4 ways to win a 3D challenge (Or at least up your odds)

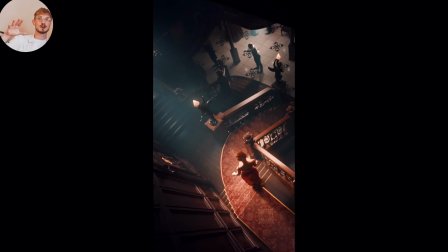And so I had to make sure that you understood what's happening. That's the reason for the heavy fog, so that you can tell depth, right? And I made stair nosings so that you could very easily tell that there were steps going down. Funny story, when I made this, there was a Titanic exhibition in Melbourne where I lived.
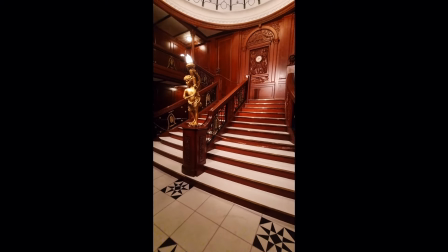And so I went there and they had recreated this grand staircase, which is also featured in the movie.
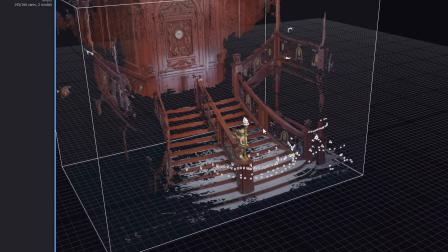I photo scanned the whole thing and used that as reference to get all the proportions just right. And not only that, but this exhibition had pulled up artifacts,
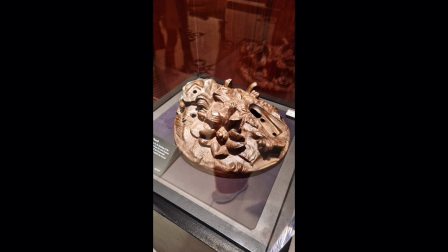and I photo scanned those too, and those made it into this scene.
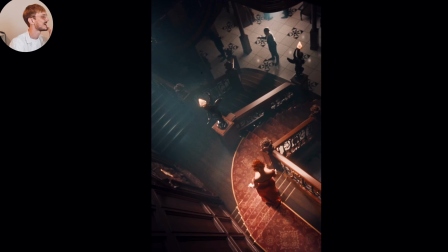And so parts of this cherub statue here is from the actual Titanic. Now, if you're feeling inspired, you'll be looking for a render challenge, and there is one going on right now.
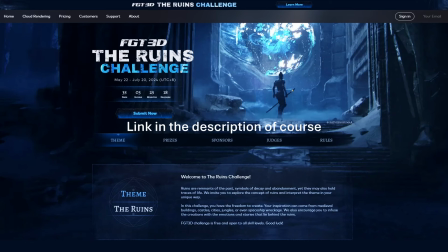The theme is the ruins, and it's being held by this video's sponsor, Fox Render Farm.
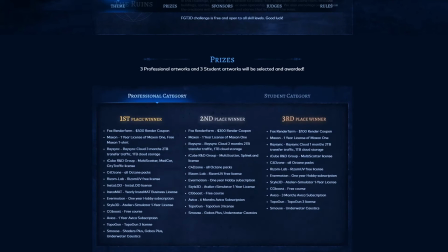Submit an image with your interpretation of the theme ruins within 1 month from the day this video goes up. And that may seem like plenty of time, but let me tell you, that time goes by fast, and you don't want to spend a minute more on rendering than you have to. They didn't ask me to say this, but I think every 3D artist should have a render farm, like Fox. You just send your file to them, and they will render it for you.
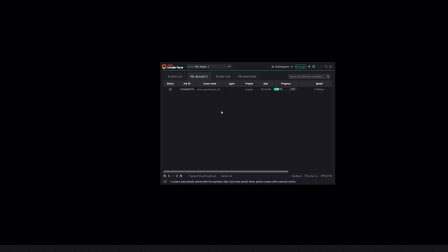You literally just drag your scene file into this window, wait for their computers to churn it out, and then download it. It goes super fast, and you get more time to focus on artistry. So if you sign up with my link, they give you $50 to render for.